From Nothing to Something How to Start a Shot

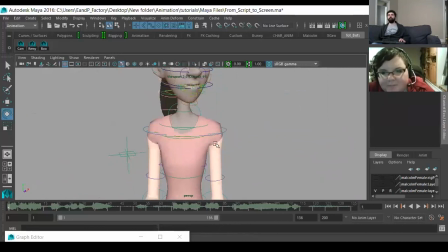You also call it head follow or orient to roll or blah blah blah blah blah.
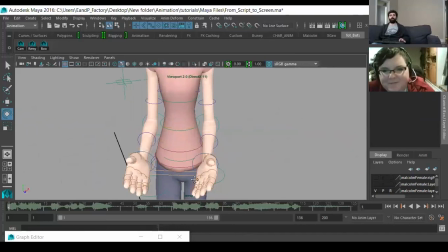There's a million different names for it. There's probably 3 different names for it, but this one's called orient to placement.
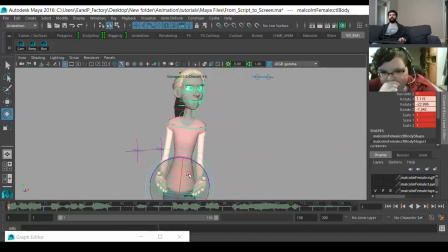So if I rotate the hips, then the head sort of stays more or less where it is, right?
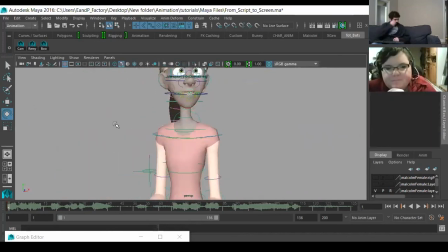So if you're starting to pose a character out, because I animate in layered approach, then I try to limit the amount of keys I put down or the amount of controllers I use when I'm first posing something out.
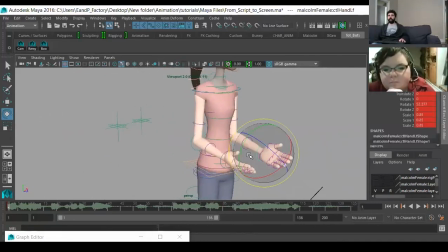So I'm going to use elbows, I'm going to use hands, so that's 4 controls, 5 for the hips. I'm going to use one of these torso controls to begin with, 6, 7, 8 shoulders, 9 head, and that's all I'm going to use.
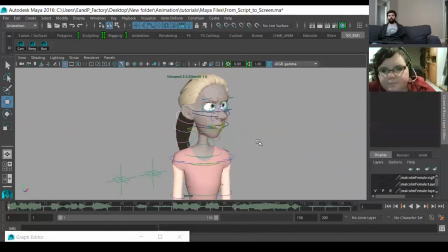And we'll exclude the face controls because I don't want to count them. Too many. But yeah, so that's what you're doing. It's like you pull back, look at all the controls. Since we're not going to use the feet on this shot, it's just a mid shot, then I'm going to exclude those as well.
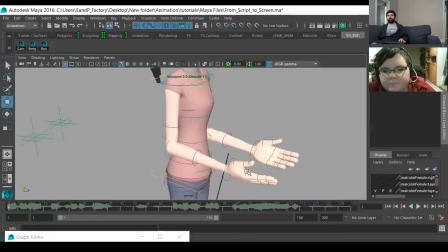And then I obviously will use the fingers, but maybe I won't count those.
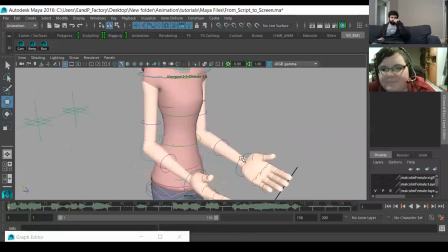But you get the idea. You're trying to and the upper arms, whatever.
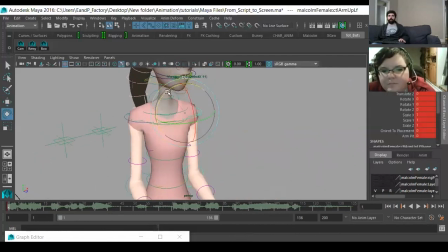But you're trying to figure out the least amount of controls you need to make your shapes.
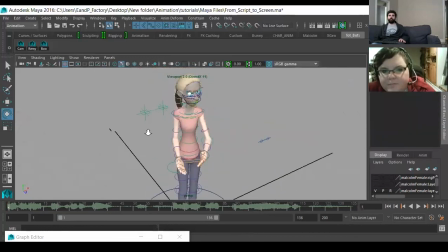So we've decided she's looking at someone here, but she's going to be kind of standoffish, almost squaring off as if she's going to fight.
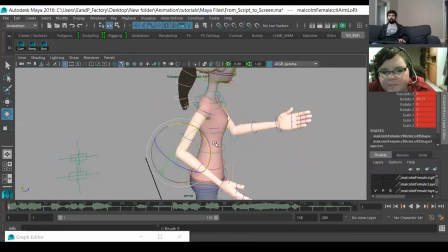Something like this-ish. And then a really important thing too is like when you're making your poses, pull back,
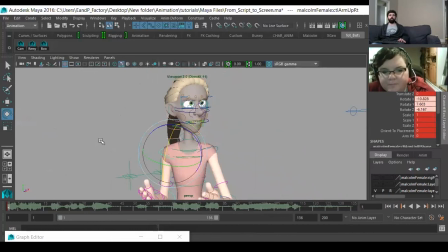rotate around, and then also the really important thing is to check your camera, because you want to make sure that things are reading in the camera. So it worked in perspective, but then as soon as we go into the camera, it's like, oh, we realize we're missing her arms, right?
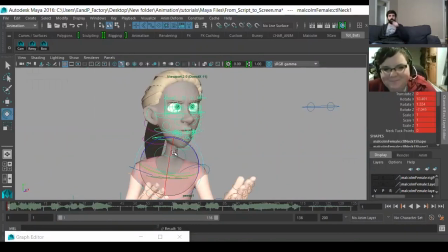So I'm going to hunch her forward a little bit, because when you get mad and aggressive, you don't stand like this, you stand like this. You're more tactical, you're more hunched up, right? So I'm sure you remember seeing, and if not, I'll jog your memory.
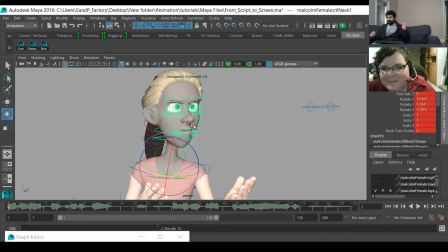I'm sure you remember hearing about when Glenn Keane was animating The Beast. Did you ever hear that story? I don't think I have. It's kind of a funny story, and I took it to heart. When Glenn Keane was animating The Beast, he said at the end of the day he'd be really sore.
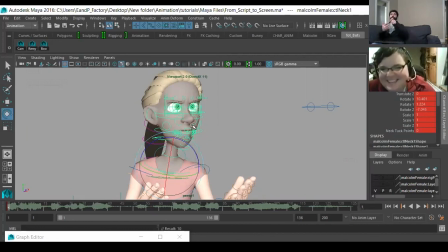Right? Because he wasn't animating the beast like this. He was animating like this. Because he would just get in that mindset, right? So that's why I always used to say, like, get up and act it out. It's not so that you have like a super good idea of which poses you should do.
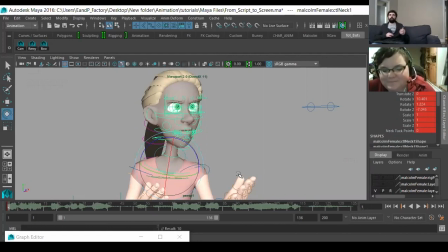It's so that you can feel it. It becomes muscle memory at that point. Like, obviously, you're animating a backflip. Unless you know how to do a backflip, you're not getting up to act that out. But base emotions like anger and sadness, happiness, whatever, just like regular emotions,
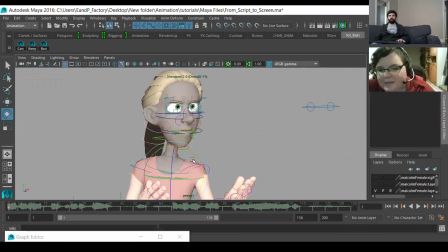you can absolutely act those out and feel that. I mean, it's like called like method animating or something. I don't know. So we have an option here because this little hand is kind of getting buried, but this I find is too contrite.
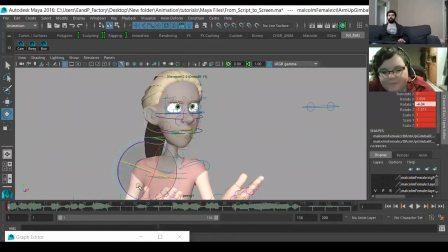This is such an overused pose, but I don't want to create a tangent with the thumb.
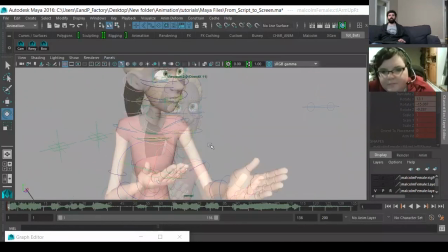And I don't want to entirely lose this. I'll keep it in there, but then I'll do this.
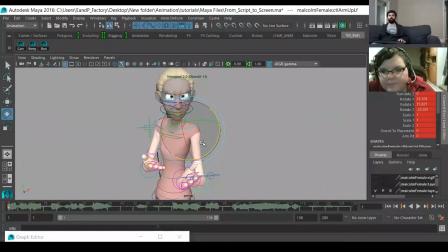I might
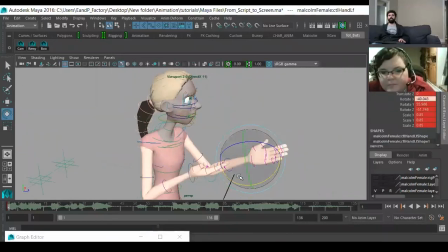do this. And this is like the nitty gritty of it.
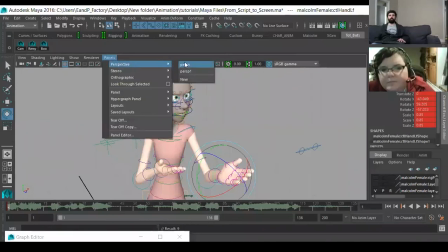Like, it doesn't need to be perfect kind of for our purposes, but it should be close.
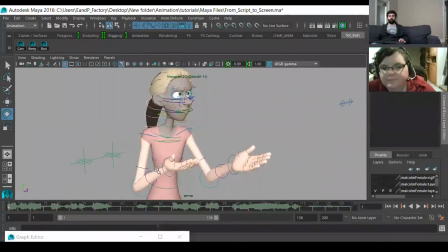It should definitely be close, because these are going to be the poses that will inform the whole performance.
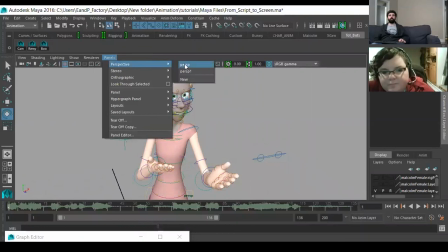So. Oops. All right, so let's say we have that.
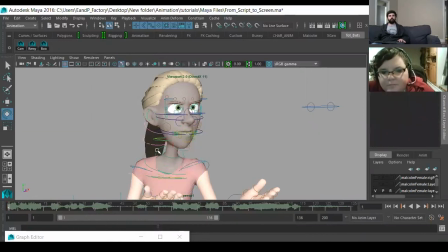Let's scrunch it forward a little bit. And it's like, if the question is like, how do you know when you've hit the right thing? You just kind of feel it a little bit, and it's based on study.
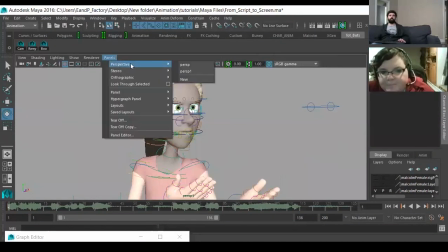It's based on observation, and it's based on study.
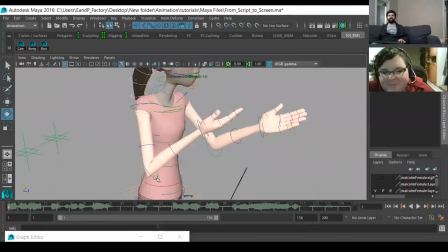That's the biggest kind of thing, and not even just like studying
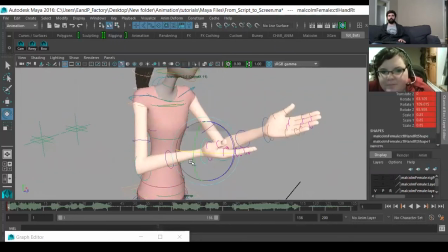life, but like studying other work as well.
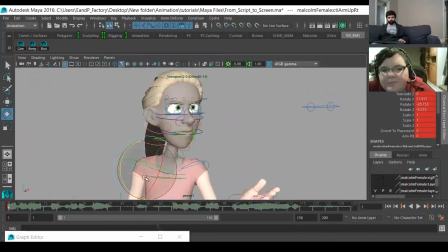They always say, like, don't draw from a photo kind of thing, because you're never really capturing what you see. And I agree, you also shouldn't animate from other animation. But that being said, it's always good to go
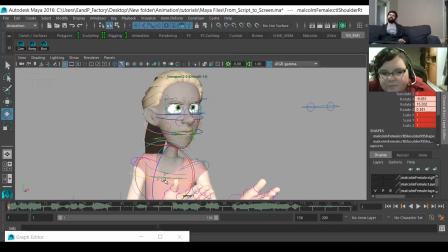where good things have been done before, You don't need to reinvent the wheel on a lot of stuff. All right. I don't like the shoulder shape.
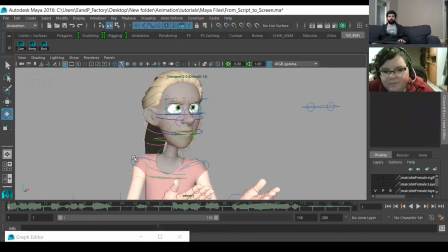It's kind of coming up a little bit too much, but I think I can live with it. All right, let's give her some fists.
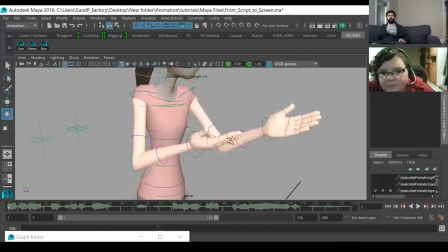Hand poses are also a lot like facial expressions.
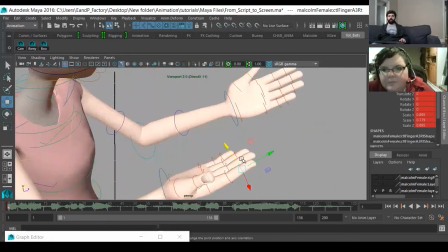When they're not there, it's hard to get a full sense of what's like really happening.
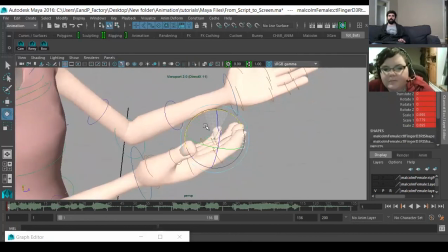You don't get that kind of full emotion.
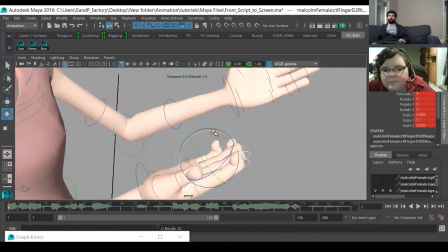So if we put these in, do some fists or some sort of shape.
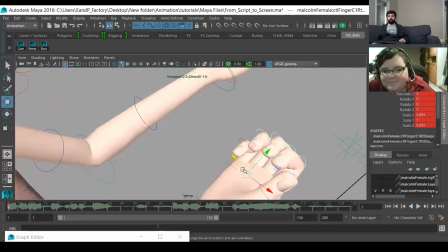I mean, it doesn't need to be a fist, but definitely a shape that's
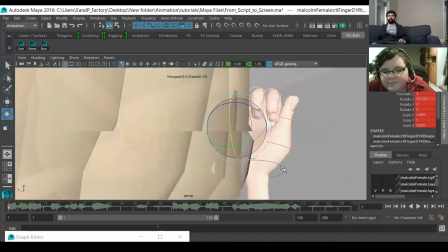tense, right?
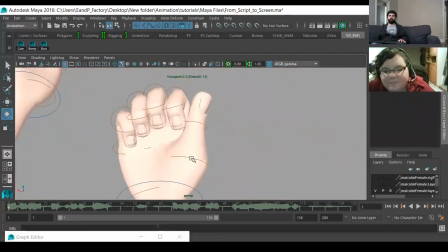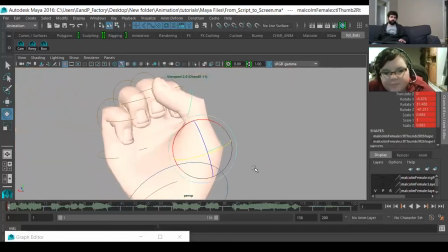Sometimes having limits actually forces you to work a little smarter.
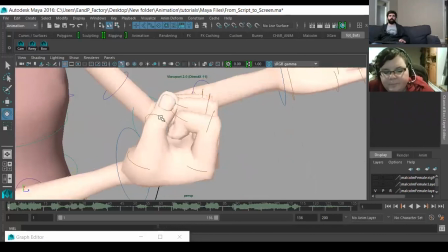You can find some really nice improvisations when you have limits.
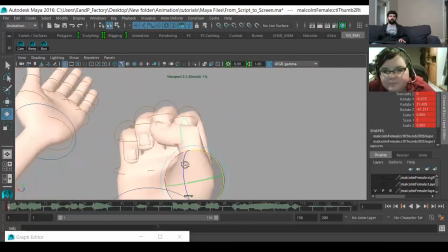Some really nice workarounds. It's like, oh shoot, I couldn't get this, but I got this instead.
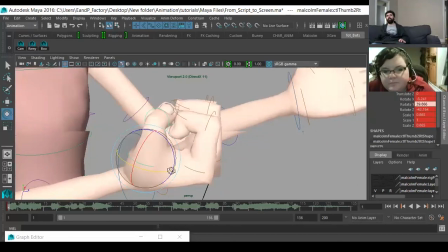So.
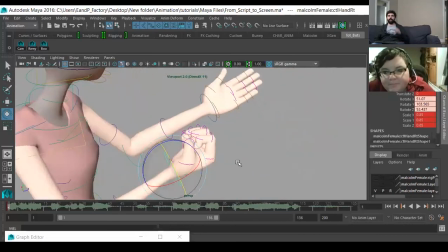All right. So and it's funny. So now that I made a fist,
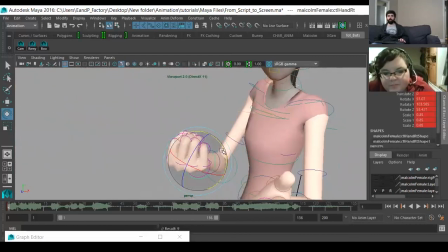this hand doesn't work anymore, because you wouldn't stand like this talking to someone, but you would stand more like this talking to someone. if we've decided that this character is being
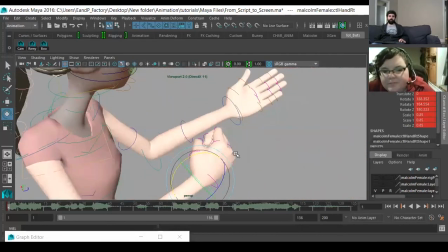or is a tactical, aggressive style of character, having a moment of
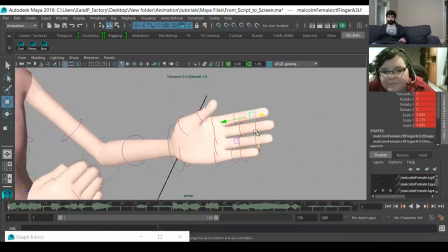intense emotion, then we can start them off this way. Like they can start out kind
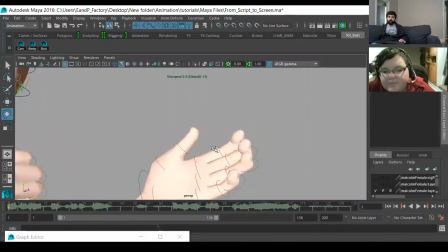of more aggressive, more tactical, and then we'll release that tension over time.
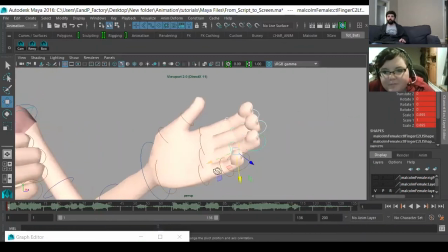So now the beauty of, say,
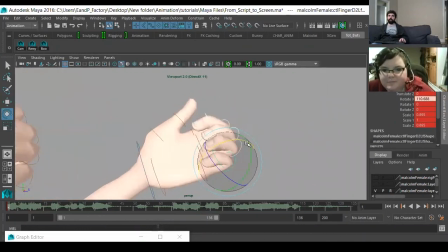working in TV is that you would have like set-driven hand shapes already, so you could save yourself a great deal of time just sculpting you could save yourself a great deal of time not having to sculpt out a pose like I am here, right?